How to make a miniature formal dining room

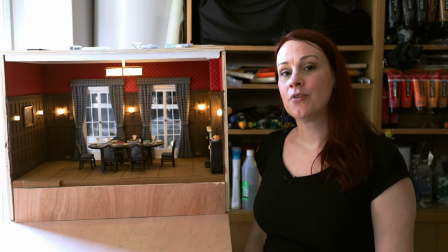0:00 Hi, I'm Lily. Today I'm going to show you how to create a formal dining room by hand and from scratch.
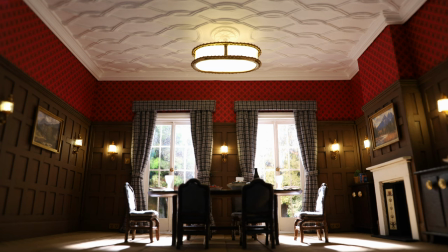0:06 I'm going to use this miniature set on my next animation that I'm going to upload very very soon.
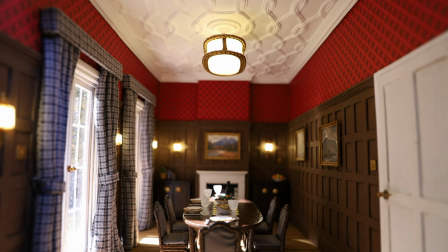0:11 So if you want to see it coming to life, keep an eye on my channel.
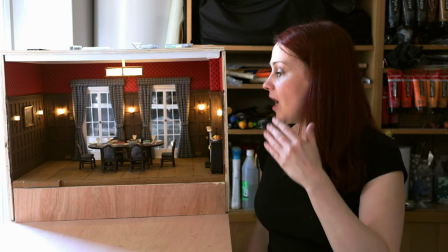0:15 In this tutorial today, I'm going to show you how I build everything and all the processes and techniques that I've used to create the flooring,
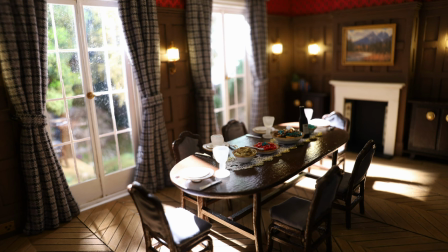0:22 all the pieces of furniture, the wood paneling, the sculpted ceiling and the lighting.
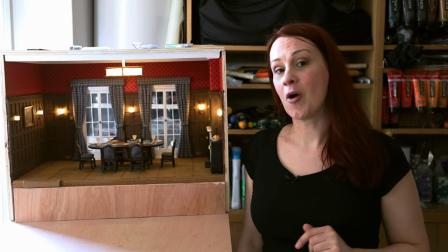0:27 I hope you enjoy this video!
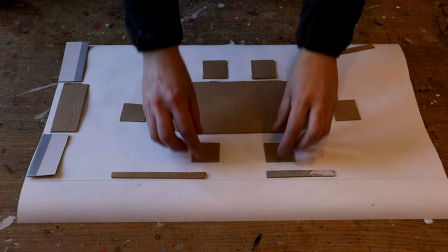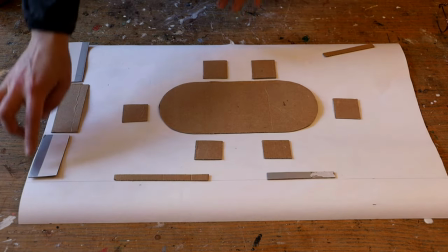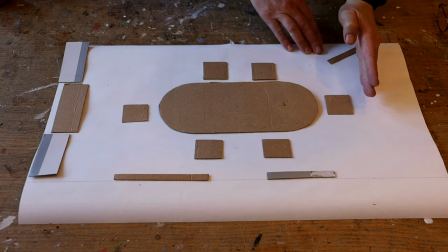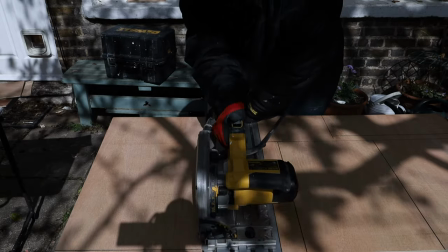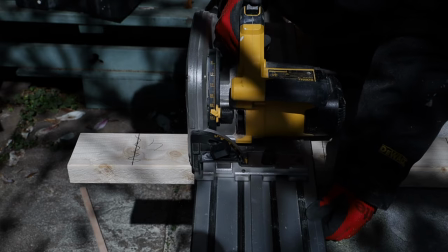0:57 piece of studs for underneath the platform.
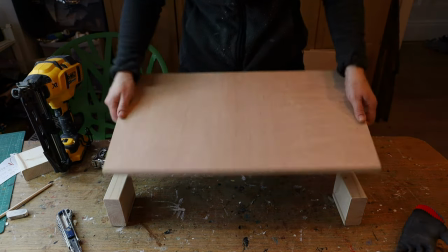1:00 So I use my plywood, this time it happened to be 18mm thick, but you can use 12mm, that's going to work as well.
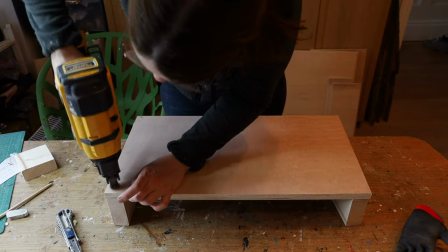1:07 And I place them on top of studs, line them up on the edges, and use a nail gun to attach them together.
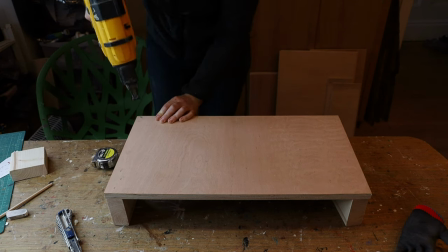1:13 All my platforms are raised, because it's for stop motion animation, so I need space underneath to access the screws underneath each piece of the puppets.
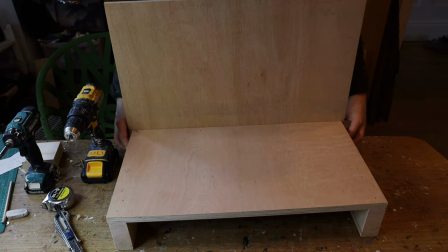1:21 Then I use other piece of plywood that I've cut to create the walls.
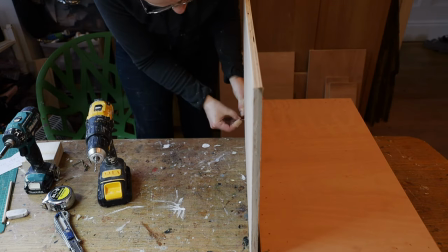1:25 I drill into the studs and attach the walls to it and I keep building it up adding more walls.
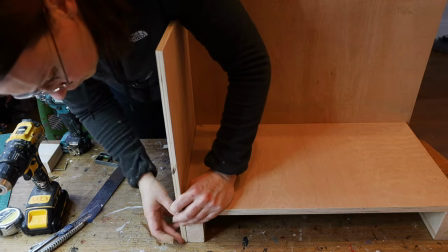1:33 The fact that every wall are attached with a screw to the stud means I can remove them at any time and they are completely modular.
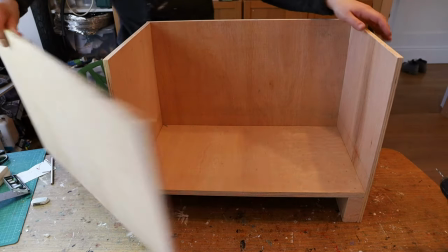1:41 I have also cut the fourth wall because I wanted to make sure I can shoot my animation from every single direction I want.
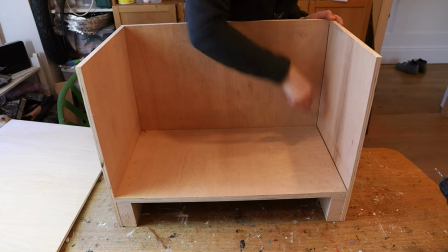1:48 Then I mark up a line to know exactly the level of the floor and also where the walls touch each other.
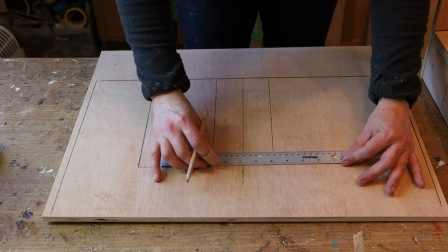1:53 Then I start to work on the back wall, which have the window opening, I mark them up with a pencil and then I use a jigsaw to cut them out.
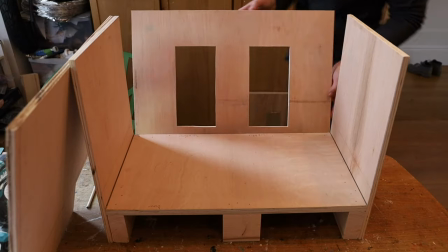2:01 Now I reassemble my pieces together, and you might notice I've added another piece of stud at the front because I knew that my
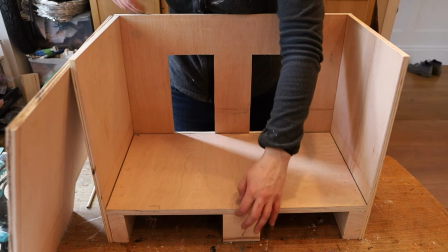2:07 fourth wall needed a bit more support so I can drill my wall into the stud,
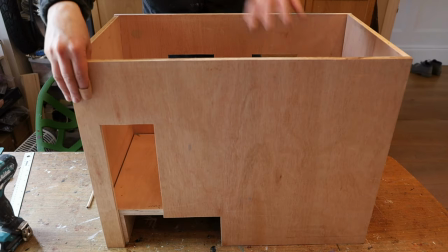2:12 and also I've cut out an opening that is wider because I wanted to have access underneath.
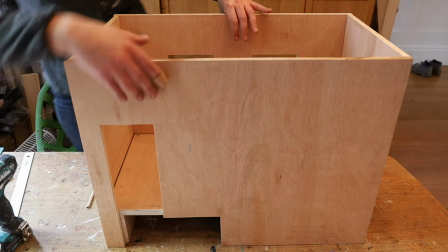2:17 I knew my main character would be in that position so I need to have a clear access under the screws for that special puppet.
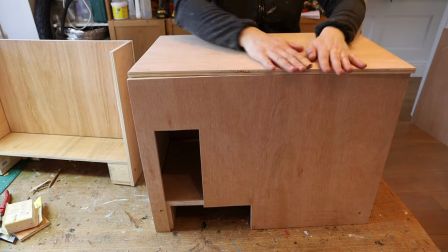2:24 I've cut another piece of plywood for the ceiling.
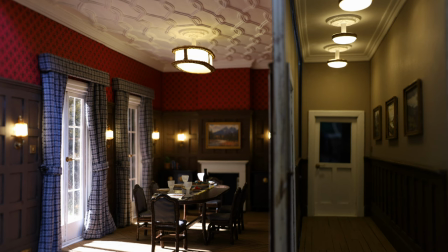2:26 I knew I needed to create a corridor because the main door of the dining room would be open, so you need something behind it.
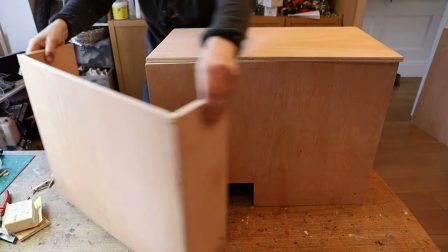2:33 So for that I've cut more plywood and studs, and assembled them and created a box to fit next to my dining room.
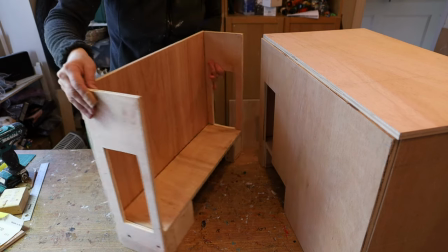2:41 And I've also cut out some door opening on each side of that little corridor.
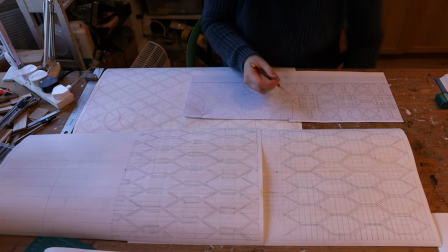2:48 Now let's tackle the sculpted ceiling. I spent quite some time sketching and tried to get an idea of what design I wanted to do with my ceiling,
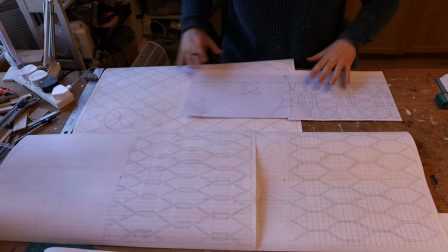2:57 because you can go in so many different directions with it, so it's worth taking your time to think about what effects you want to create,
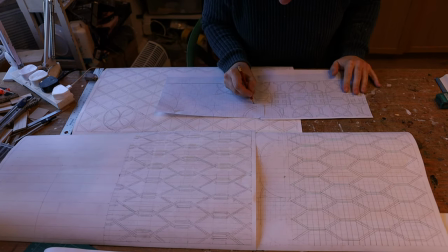3:03 how complex or intricate you want your details to be.
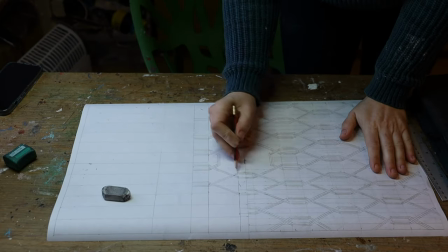3:07 Then after spending quite some time doing my sketches, I found one that I thought was the most fitted for that specific room.